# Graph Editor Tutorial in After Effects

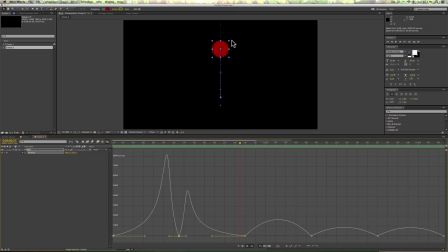495s
And then it, see, that looks pretty good, because then it, at this top keyframe where it's bouncing up, this is where it should be the slowest. Because if you bounce a ball and you took a video of it, it would slow down at the top of the bounce.
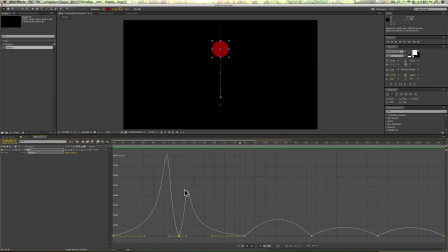511s
And see how this slope of this graph slows into that. Now we want it to slow out of that. So we're gonna take this keyframe and drag it out. And then over here on this keyframe where it bounces again, we're gonna drag in.
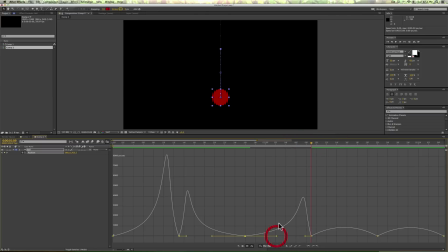528s
And so it's gonna be another sort of fast bounce on this keyframe. Same here, just drag these keyframes in. You're not even dragging the keyframe in, you're just dragging the speed of it in.
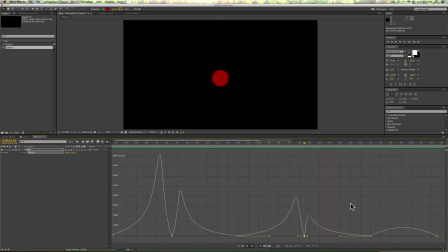542s
So now let's look at this, bounce, bounce. So that's looking pretty good. Now this last one, sort of the same idea, we just wanna drag this when it's up at the top of this bounce.
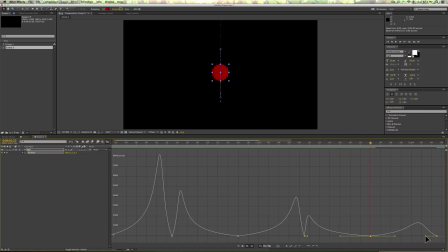557s
We want to drag it out so it's a little bit slower, and then it, you know, kind of speeds into that last bounce. Now, a bouncing ball would really bounce a few more times and we get smaller and smaller and smaller, but for our case, I'm just going to use 3 bounces,
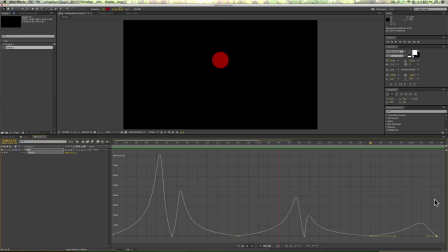572s
or 3 up and downs as an example. So now, it's looking more like a natural bouncing ball. So this is looking really good, and this is basically what we did with the graph editor.
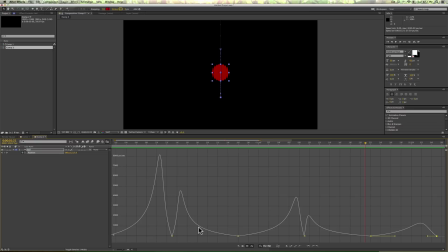588s
It's a great way to change the speed of your motion, of whatever objects you want to make speed up or slow down. One thing we can do to make this look even more natural is add some motion blur to it. So just make sure you select this enable motion blur.
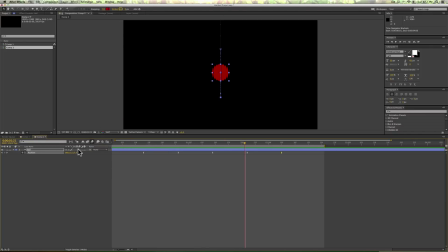606s
Then underneath on this layer, on the ball layer, click the motion blur option. And that just makes it look even more natural. You know, what we could do is even create a little squish in this. And maybe I'll do that in a future lesson.
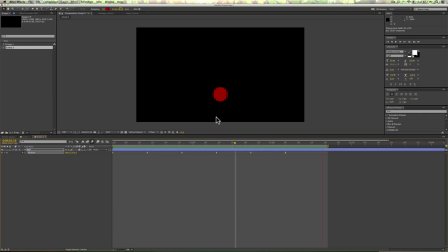625s
But for now, that is how to use the graph editor to make your motion look more natural. Thank you for watching, and we'll see you in the next lessons. Please, please, please subscribe to the Video School Online YouTube channel.
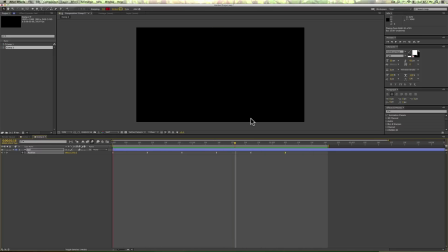641s
Please like this video. Send me a comment. If you need help with anything, let me know, and I'll create a tutorial for you. Share it with your friends, and we'll see you next time. Bye.